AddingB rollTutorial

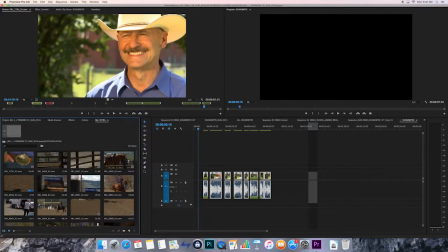So I do happen to have this shot of this kid
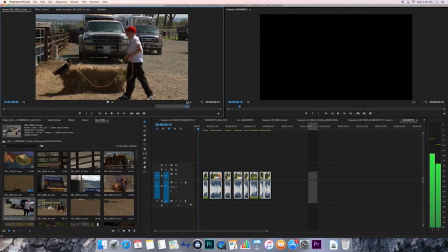throwing a loop. Okay, so I do have that. So we could use this as an intro because it kind of shows a kid. Now another option would be, because he's talking about team roping,
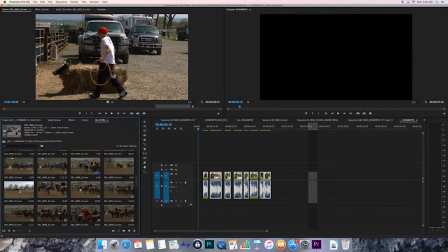another option would be find a shot of team roping.
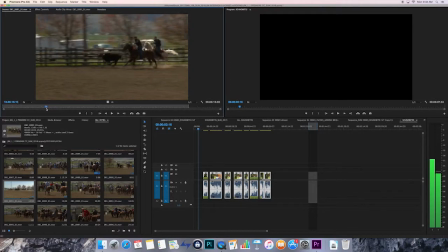So there's a lot. There could be a variety of ways of starting, and just kind of trying to see what helps introduce your story more effectively. Let's just see what happens if we start out this way.
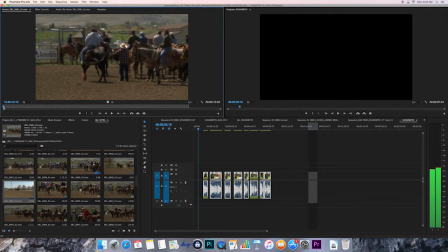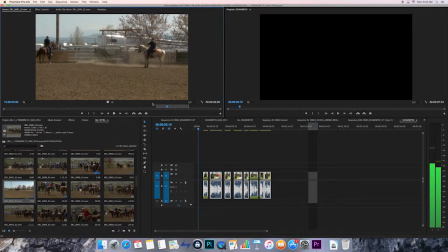Well, not a very good example of team roping.
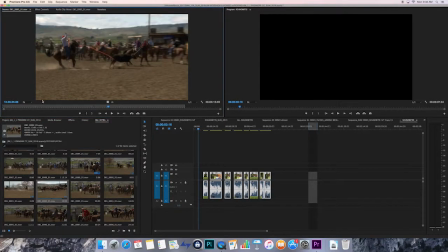Let's see if this one's any better.
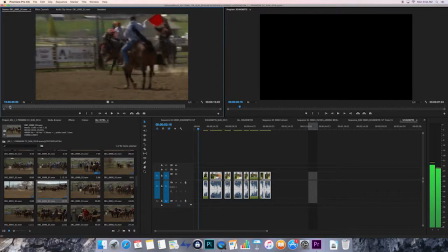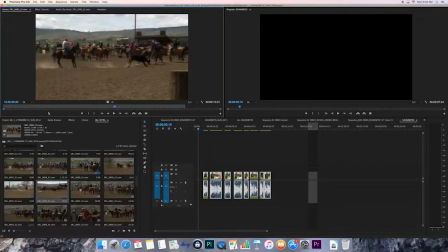There we go. Okay. All right. So the reason I want you to have some space at the beginning is because you're going to start on B-roll,
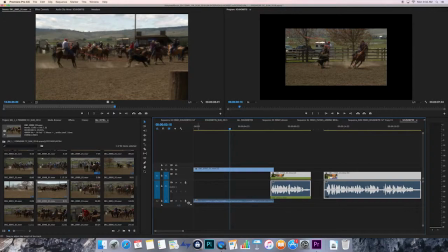and then you might have just one shot, you might have a series of shots, just kind of depends on the situation.
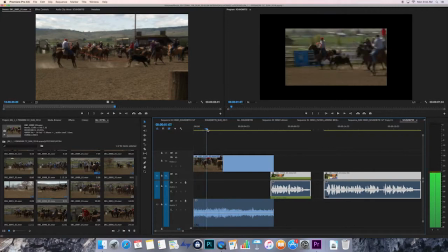And then while we're seeing that B-roll,
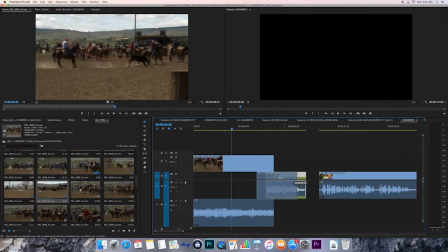at some point we'll start hearing the first soundbite, but not necessarily see the person speaking.
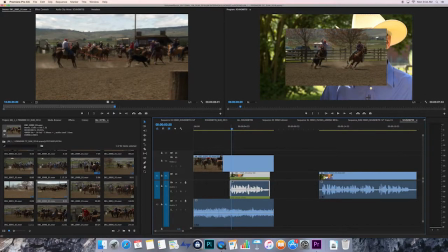Okay? Now, you can see I have, this is 720 footage, that's this clip, over a 1080 interview. So I'm going to, if I scale this up, if I do,
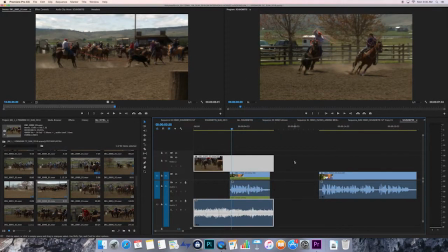where'd it go? Upscale to frame size. That will automatically scale that up. You can also do it manually up here in your effect controls. But what we end up with is,
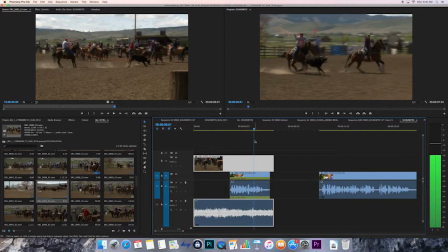ever since I was a young boy, my passion's been team roping. okay?
So, and then you have to kind of decide on pacing. That felt like it came in just a little bit late, so I might move that down a little bit.
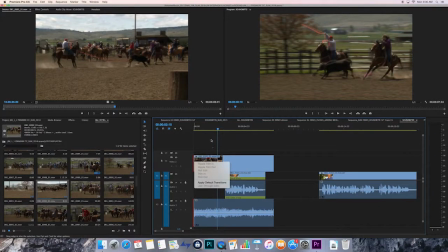Remember, you're going to start out with a fade up from black, and the audio is going to have to fade up too. So one simple way of doing that, because these this video and audio are linked, they're from the same clip,
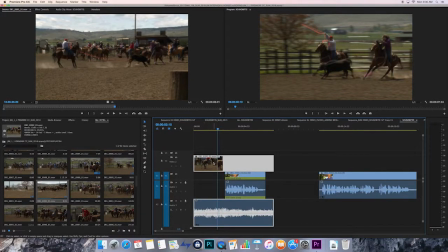and you can tell that because when that's selected, both become selected. If I move my cursor to the very beginning and right click and choose Apply Default,
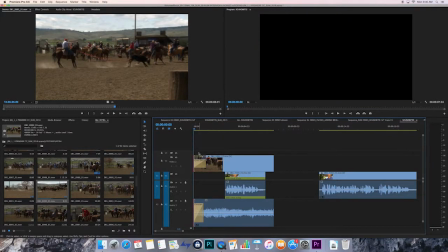it'll automatically add the fade up on the video and the audio.
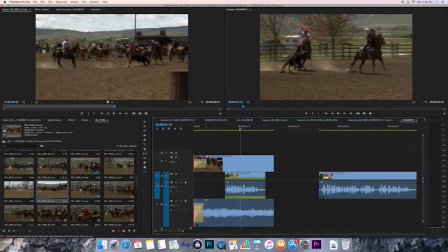Ever since I was a young boy.
Now with that fade up, now it feels like this is a little too early.
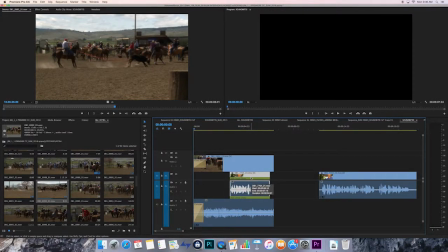So it helps to kind of start getting a sense of that.
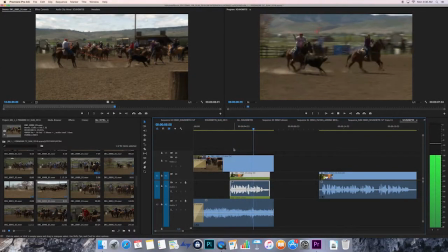Ever since I was a young boy, my passion's been team roping.
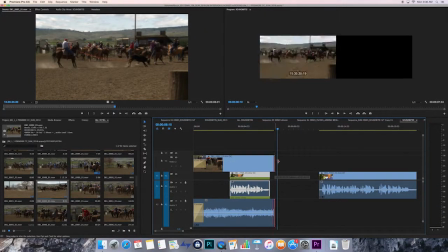Okay, and let's let that go a little bit longer.
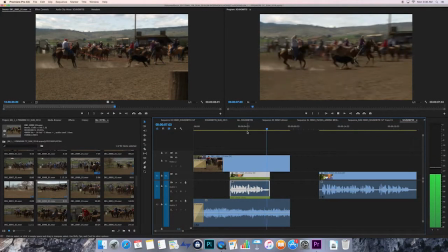Maybe we won't show the calf being all stretched out. Okay.